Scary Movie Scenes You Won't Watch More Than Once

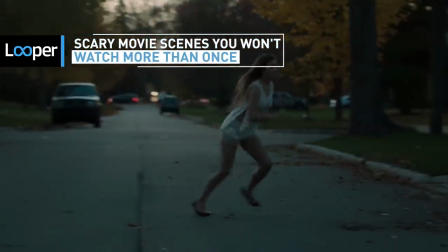Sometimes all it takes is one terrifying moment to elevate a horror movie from flash-in-the-pan fun to a must-see movie.
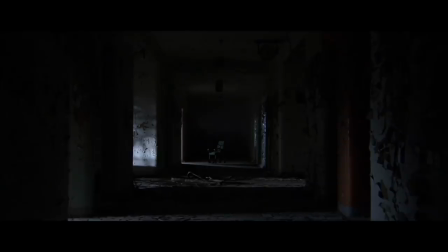A single scene can make the difference between a movie that comes and goes without much fanfare and one that makes its way into cinematic history.
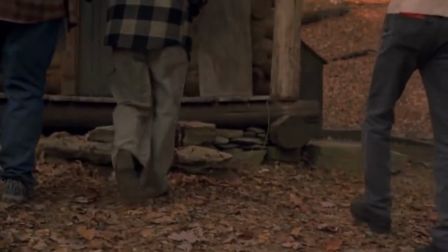These films manage to make moments that are not only unforgettable, but ones which viewers might not be so eager to revisit.
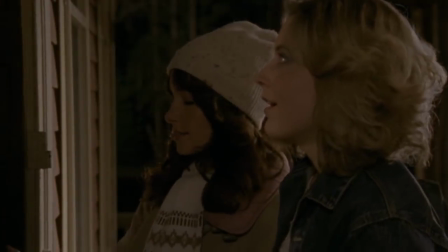Elevator Down Ty West's modern horror masterpiece The House of the Devil is a quiet, tense film right up until its infamous ending.
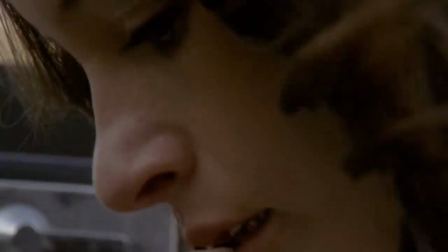The movie surrounds Samantha, a babysitter who reluctantly agrees to keep an eye on a couple's bedridden mother.
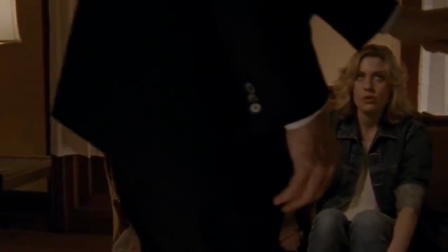Predictably, the night doesn't quite go as planned, but while the film as a whole is suspenseful and masterful in its building of tension,
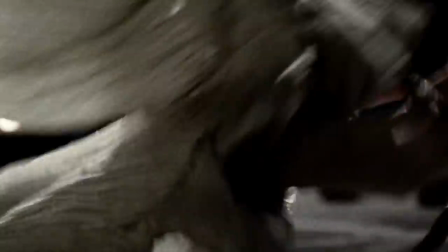it's the finale that makes it all pay off — a spectacularly terrifying satanic ritual and chase scene featuring blood,
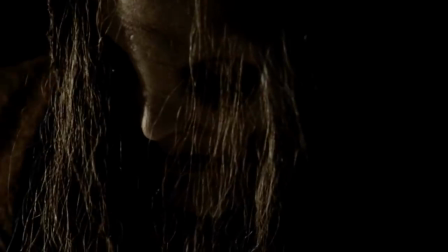guts, and the reveal of a horrifically deformed grandmother, the matriarch of a devil-worshipping cult.
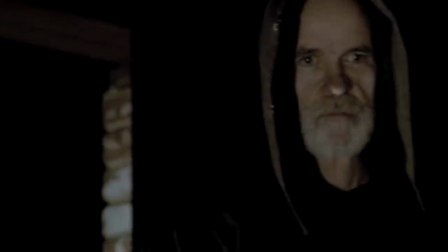The end is relentless. It hits the viewer like a freight train and doesn't slow its momentum for a second.
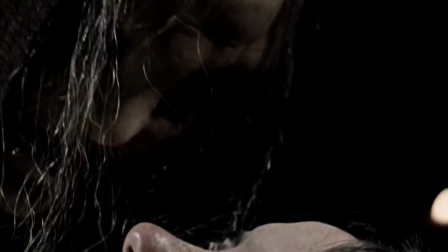You'll be out of breath by the time it's over, and likely not anxious to revisit it anytime soon. A close shave Eli Roth tends to excel at nausea-inducing moments, largely involving gore and mutilation.
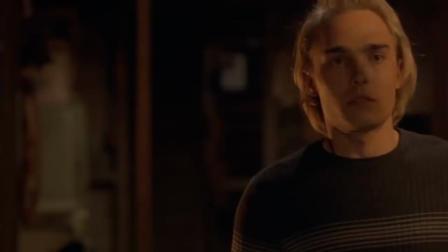And while his filmography is chock-full of gut-churning nastiness, there's something about the brutal simplicity of his debut film, Cabin Fever.
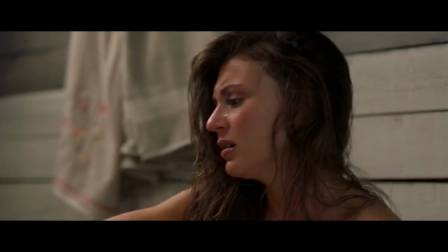The scene in question involves one of the characters shaving her legs. The catch? While the plot of the movie revolves around some twenty-somethings in the woods who are exposed to a flesh-eating virus.
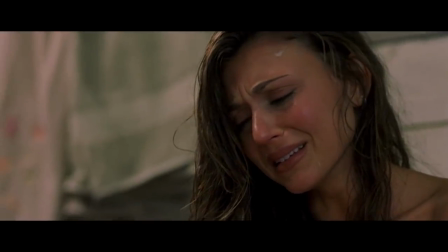So, as she shaves her legs, her flesh is peeling from the bone, piece by piece.
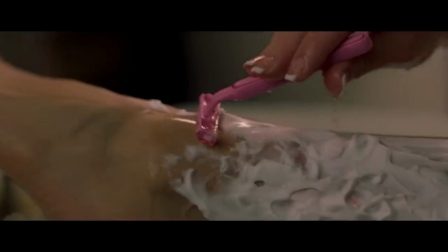It's both repulsive and enthralling, and you'll probably never want to watch it again.
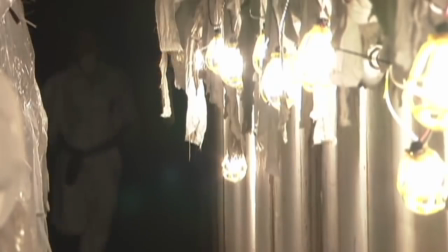Discovering the tapes Few scary movies have utilized sound scares quite as well as the psychological horror juggernaut Session 9.
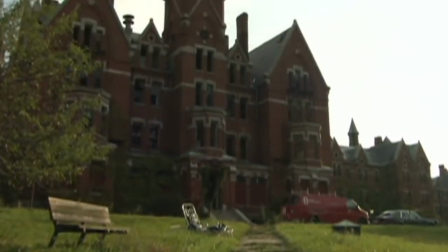The film takes place in an abandoned mental asylum, and shows how the lingering spirits affect a group of men who are there to refurbish the building.
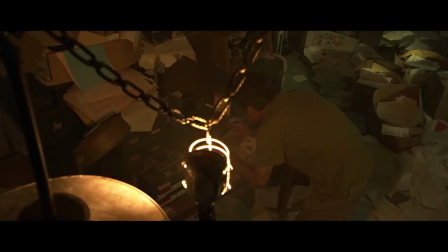One of the men, Mike, discovers a cache of tape recordings of therapy sessions with a patient suffering from dissociative identity disorder, who might also be possessed. These tapes play throughout the film, but it's that first scene that stands out as the film's creepiest moment.
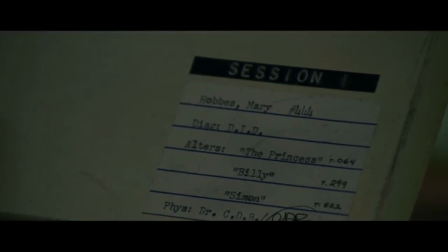The squeal of the tape, the moment the voices appear, everything about it is masterfully executed.
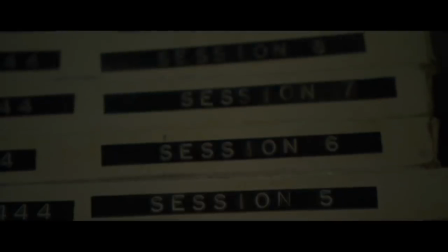As soon as the voices start, the viewer knows something is wrong. Something bad is going to happen as the sessions move closer and closer to the titular Session 9.
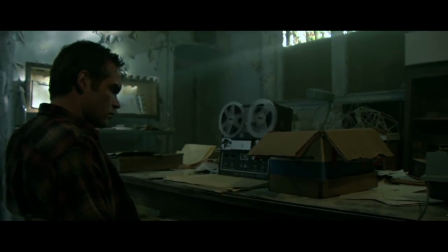Mary. Have you seen our doll, Mr. Doctor?"
The scene doesn't jump out at you.
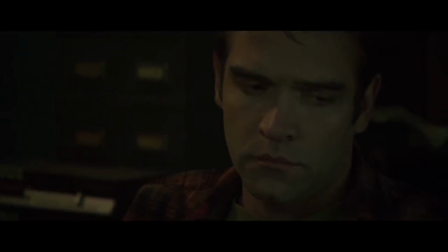It doesn't feature a gory dismemberment, but it's creepy to the point that viewers will want to avoid it upon any future revisiting of the film.
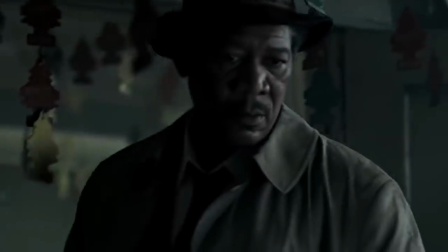The Sloth David Fincher's Seven features a number of gruesome mutilations, but choosing its standout doesn't feature dismemberment or decapitation.
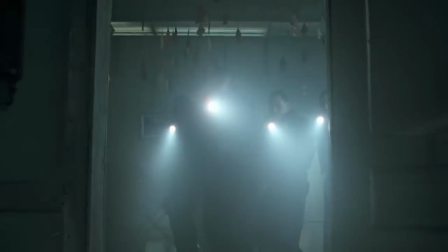It simply features a man left to rot. The film's villain had chained the victim for a year and simply never let him move,
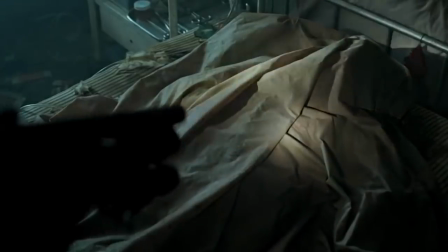doing just enough to keep him alive for a long enough time to allow his body to waste away.
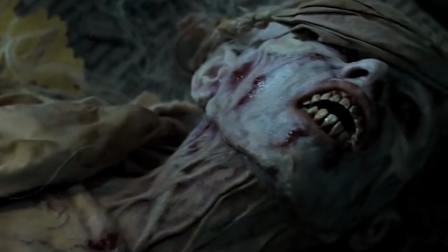The makeup is horrifying, creating an image of a man who looks like something other than human.
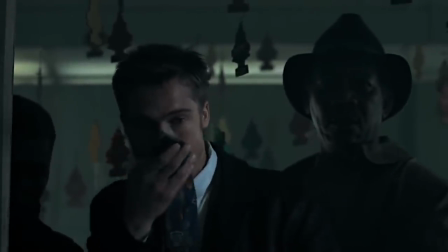It's a nauseating sight to behold, which is exactly what it should be, and it's all capped off with the reveal that the victim is still alive.
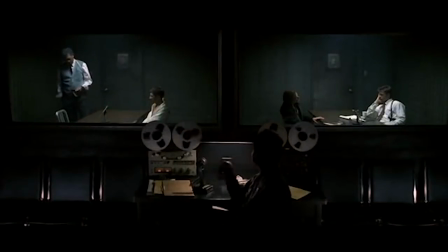In a film full of horrific imagery and dark plot turns, the sloth victim is the hardest moment to endure more than once.
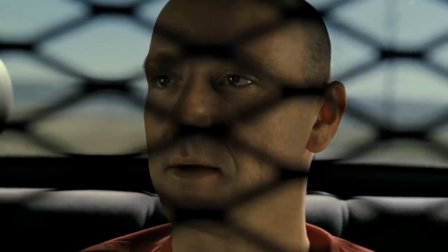It doesn't have the tense narrative turns of the film's grim ending. It doesn't need to. It's horrifying enough on premise alone.
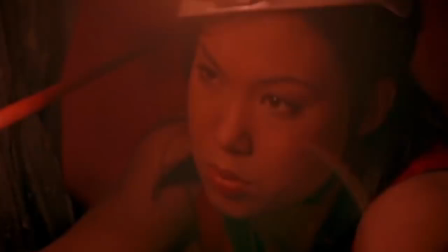Night Vision The Descent is an exercise in unrelenting horror, and while the whole film may be difficult to dive into more than once,
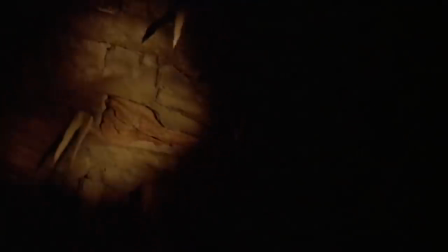the Night Vision scene in particular is almost too terrifying to screen twice.
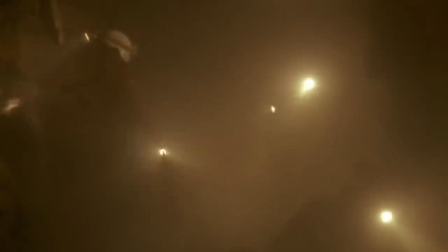The film features a group of friends on a caving trip who find themselves hunted by a group of cave-dwelling mutants.
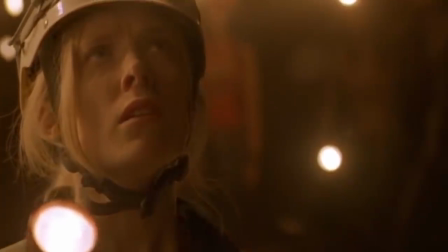The film does a great job of keeping the creatures hidden until the perfect moment.
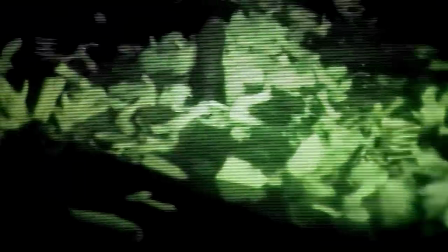Already thriving on claustrophobia and fear of the dark, the film switches to the point of view of one of the women as she uses her camcorder's night vision feature.
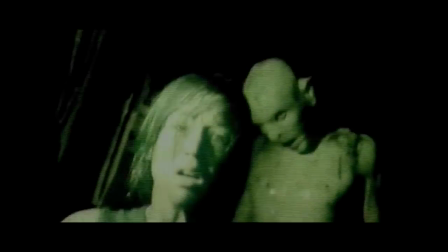Her gaze jolts back and forth between her friends, when suddenly one of the creatures is visible in plain sight behind one of them.
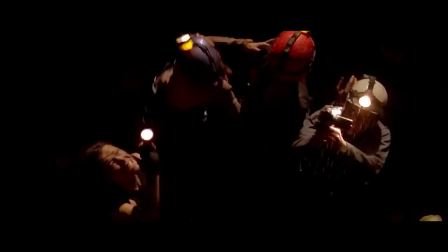It's a perfect jump scare, and ratchets the fear present in the film exponentially.
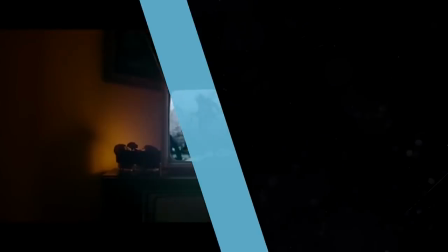Home Invasion Few modern horror films have been as acclaimed as It Follows,
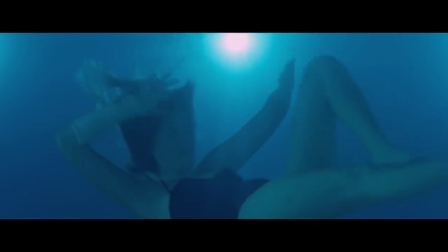a tense film about a girl being relentlessly pursued by a creature that takes the form of other humans.